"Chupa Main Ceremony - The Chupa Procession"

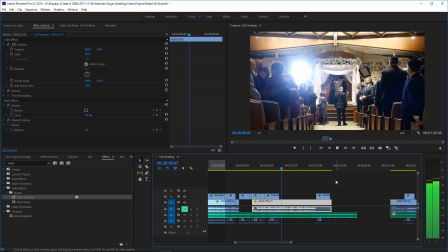(37:31)
just to break up the shot a little bit.
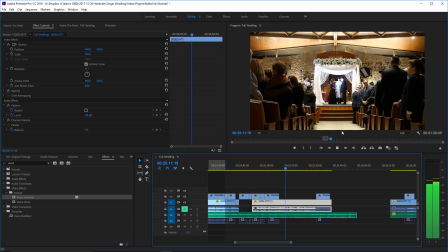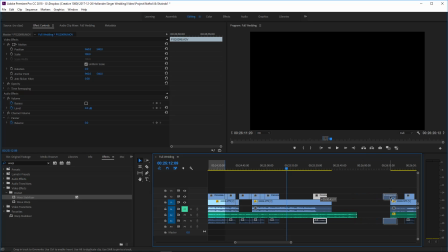And yep, and that kind of works, where this shot I want to use as, people looking as the bride's coming down.
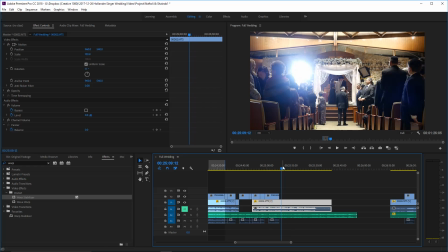(37:56)
I think that will be useful, so we're just going to stick it in here. I've raised it to another track so I could find it easier in a minute. Again, these people are walking down. We'll keep the shot of them actually going to their seats.
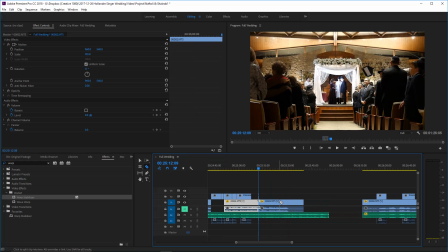(38:12)
Let's find a good break in the music.
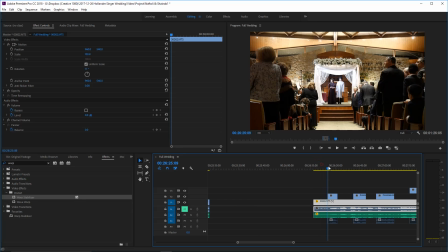(38:19)
Right over there is a break, just a natural stopping point. We could delete the rest of that shot.
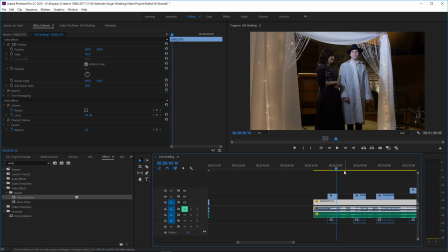(38:27)
We could trim the music up till here, and now let's move on to the bride. So let's decide what our shot that follows this is going to be.
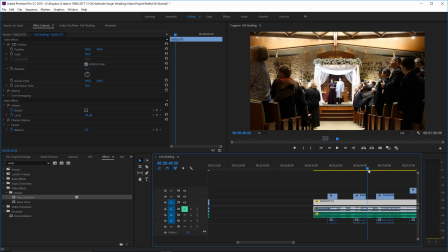(38:34)
So they just walk down. Here's a shot of him looking out for the bride. It might make sense to actually have the bride enter the room
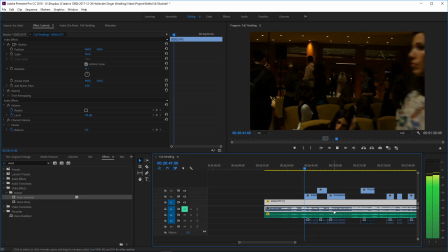(38:47)
before we see him look up to her.
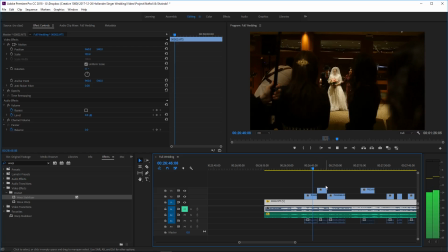(38:52)
So this shot, I think, will fit more naturally in here. Let's see.
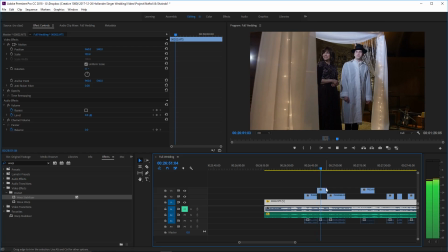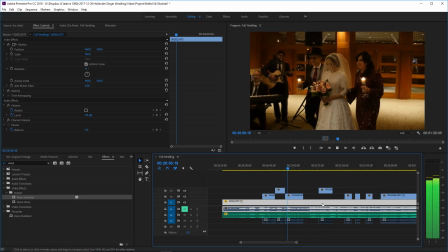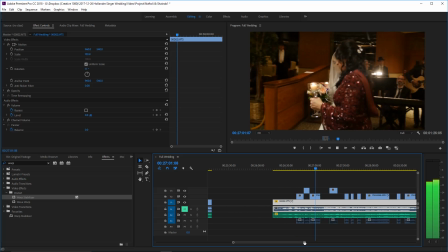(39:07)
We're gonna make some adjustments here in a moment. I'm just listening to the music.
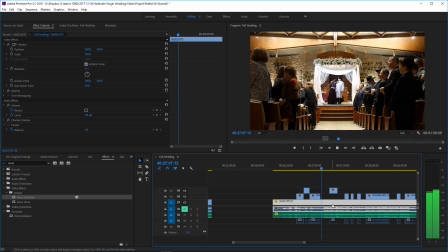Just listening to the music right now. I'm deciding which portions of it I actually want to use.
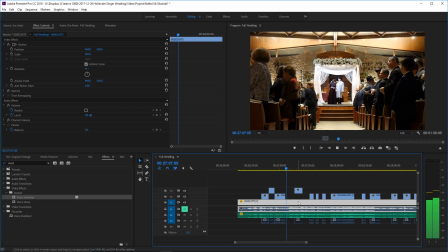(39:30)
Okay, so they sing the low part twice, and I'm definitely not going to need all this audio, so I'm going to start from where they have the nicer harmonies.
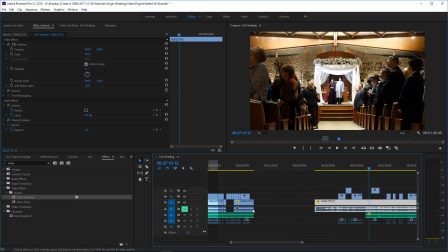(39:49)
So we'll trim the music right about there. I can't trim the video yet because I may actually need some of that video.
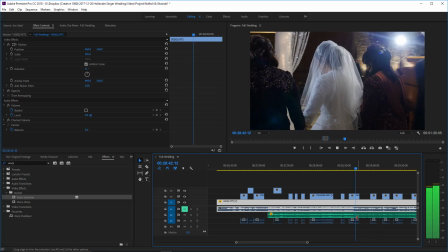(40:02)
right? And this is, that piece of audio is going to end up going right there.
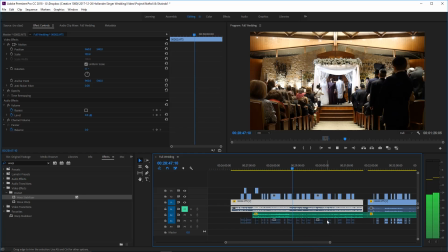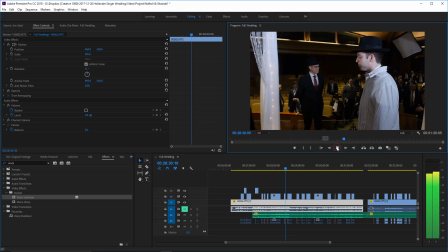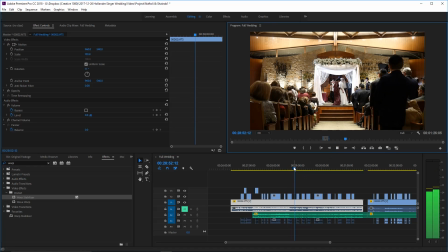(40:16)
Let's just find where the next song begins.
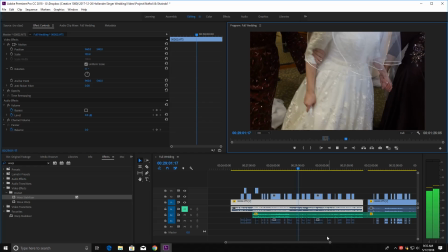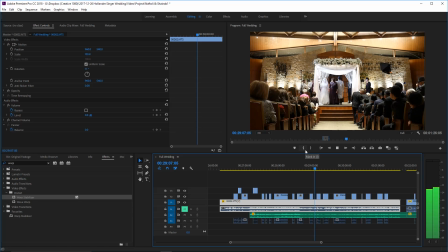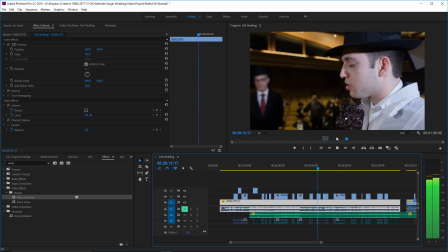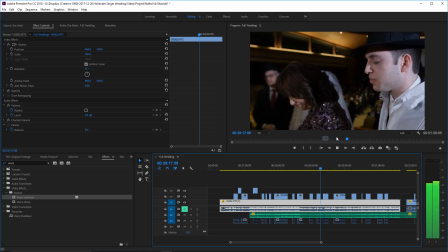(40:40)
So here's a point where the band was still playing the old song, but the next event had started.
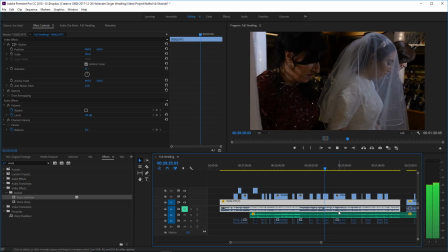(40:47)
There's going to be a similar blessing now, like we had for the groom. There's going to be another one for the bride.
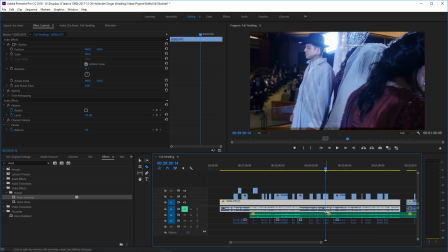(40:55)
And we want that song to be playing as she's walking around. Right? And it starts right there. So this is an interesting exception where making the video better involves
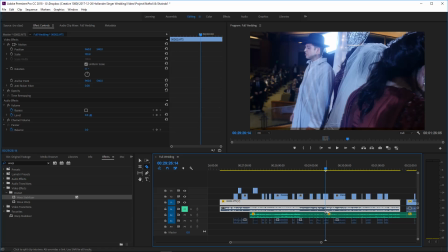(41:13)
actually putting things in the wrong place, because in real time, the parents, the bride, the groom don't really necessarily think about what's going on. So what should have happened was the bride would walk almost to the end of the aisle,
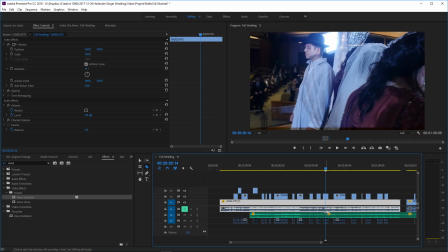(41:31)
and then she would wait there, and as they begin the part about the blessing, she would walk under the canopy and begin circling the groom.